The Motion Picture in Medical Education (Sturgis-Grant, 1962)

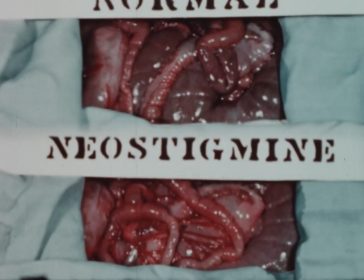Such direct visual comparisons can convey more than words in a text and show the student what to expect from his own experiments.
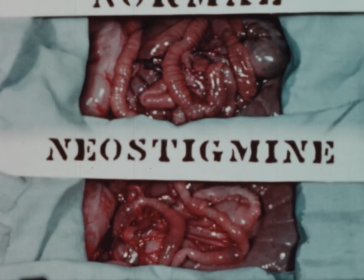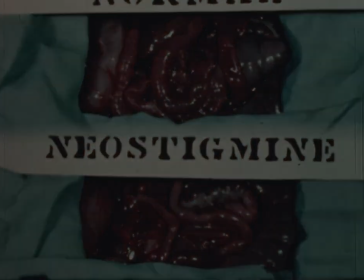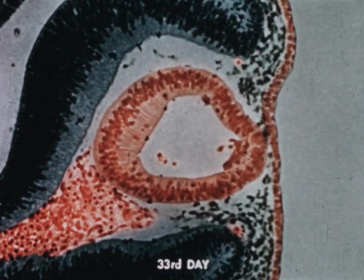The complicated process of embryology can be pictured in the textbook only by static illustrations,
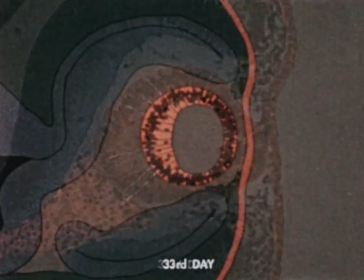But the animated diagram can integrate the stages of development and provide a smooth flow of movement.
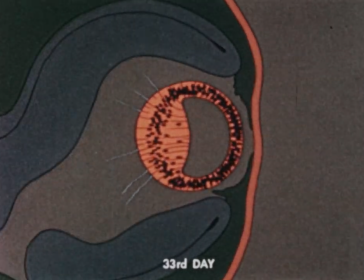From the embryology of the eye comes this sequence on the development of the lens.
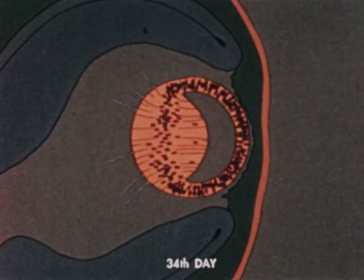Here, the accompanying narration of the film describes how the columnar cells in the posterior portion
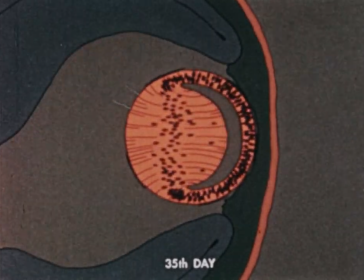of the vesicle are seen steadily growing longer and gradually obliterating the lumen.
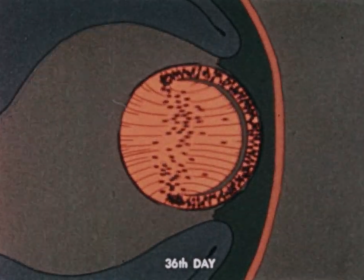These are the primary lens fibers.
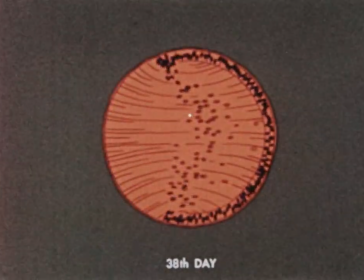In the audio-visual concept of education, teaching is achieved by simultaneous impact on eye and ear.
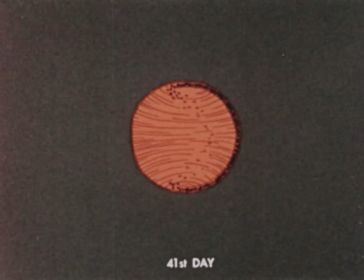Thus, by associating verbal symbols with visual, the student is also learning nomenclature.
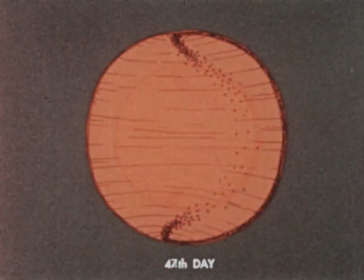For example,
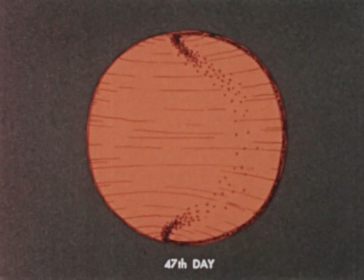we return here to the script as a second stage in development of the lens begins once a roughly spherical shape is achieved.
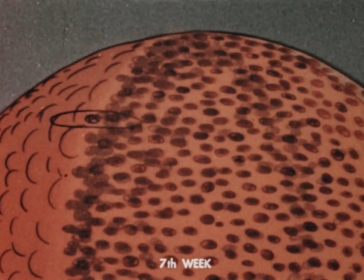In the region of the equator some of the cuboidal cells elongate to form the first secondary fibers.
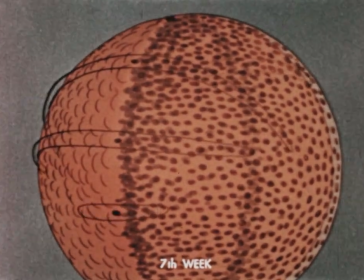They are thick at the equator but taper as they grow towards the front and back of the lens.
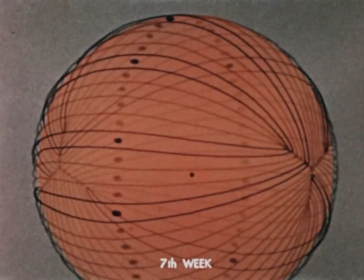This picture explains that because they can't become thin enough at the ends to meet other fiber ends at a single point, a linear suture results.
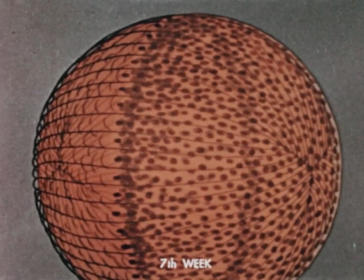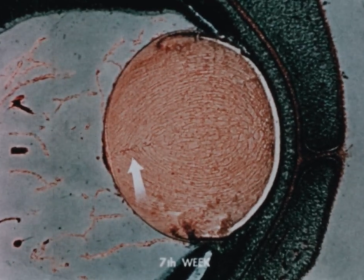This film uses photomicrographs interspersed at intervals to document the sections shown in the diagrams.
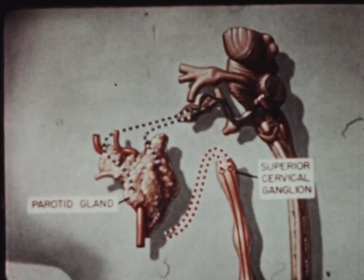In the teaching of anatomy, diagrams and animation likewise find their place.
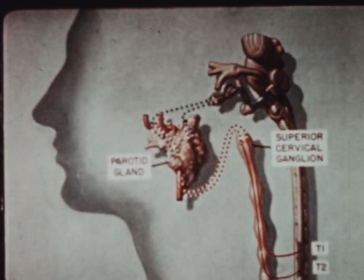As part of a presentation on the autonomic nervous system, the innervation of the salivary glands is discussed.
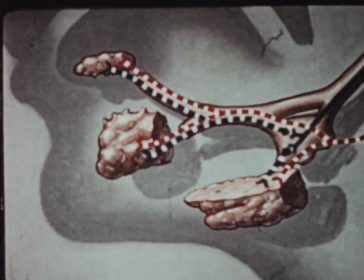The submaxillary gland is shown to be innervated by both parasympathetic fibers,
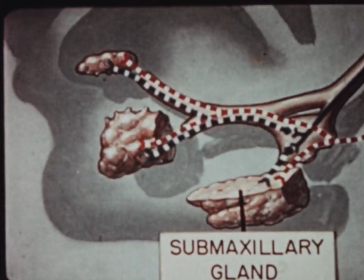blue dotted lines and sympathetic fibers red lines.
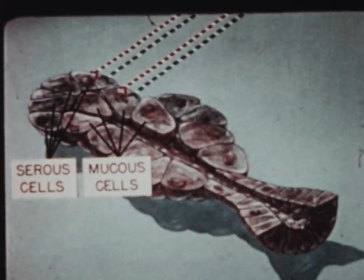Mucus and serous cells of the gland are stimulated by both types of fibers.
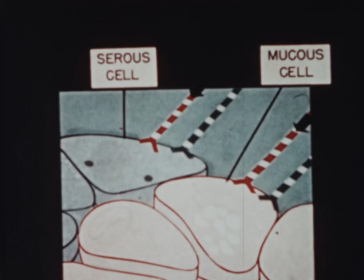Sympathetic stimulation produces a scanty viscous saliva and
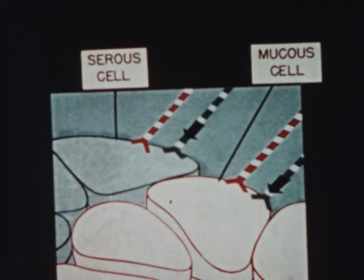parasympathetic stimulation leads to a thinner watery saliva.
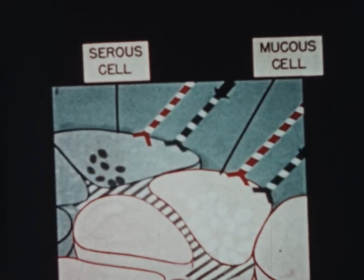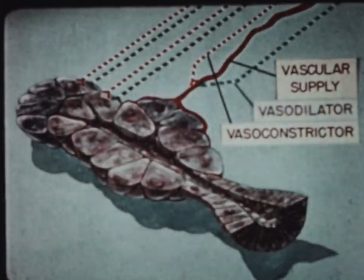It is pointed out that vasomotor components may well have additional effects on the quality of the secretion.
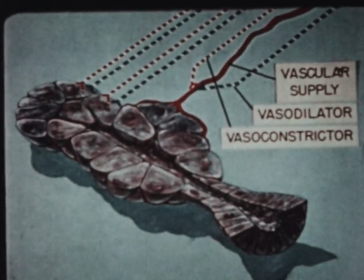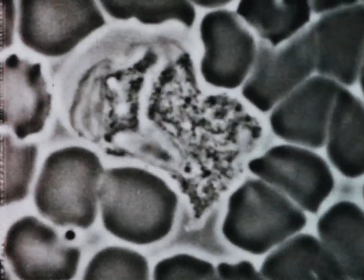Histology can become a dynamic course of study when living cells and tissue cultures are photographed by time-lapse
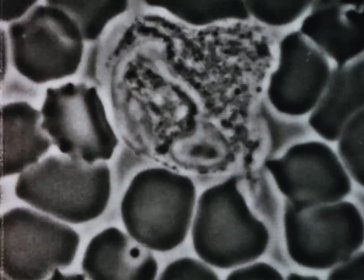photography so that the action taking place over hours or days is compressed into seconds on the screen.
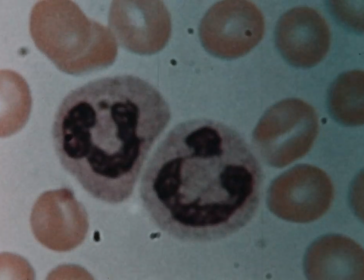With Wright's stain, the polymorphonuclear neutrophilic leukocyte presents this characteristic appearance.
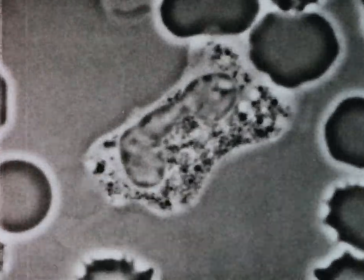Here the details of form and movement of an actual living cell of the same type are shown.
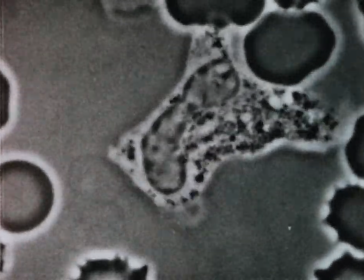Since such processes cannot be seen under normal conditions at normal speed,
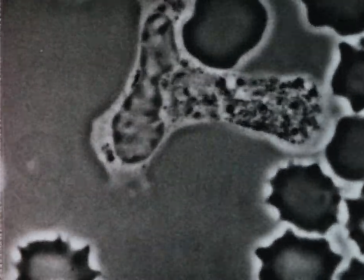the motion picture alone, by taking successive pictures at regularly spaced intervals, can record important changes in morphology and physiology.
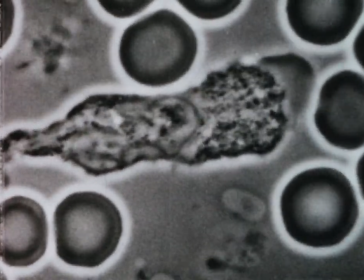These records over periods of time are not only teaching aids, but may be invaluable in cancer study and research.
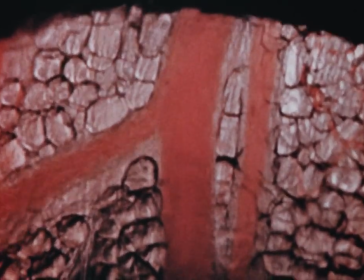When normal histology merges into pathology, a study of disease processes may be recorded also by cinematography.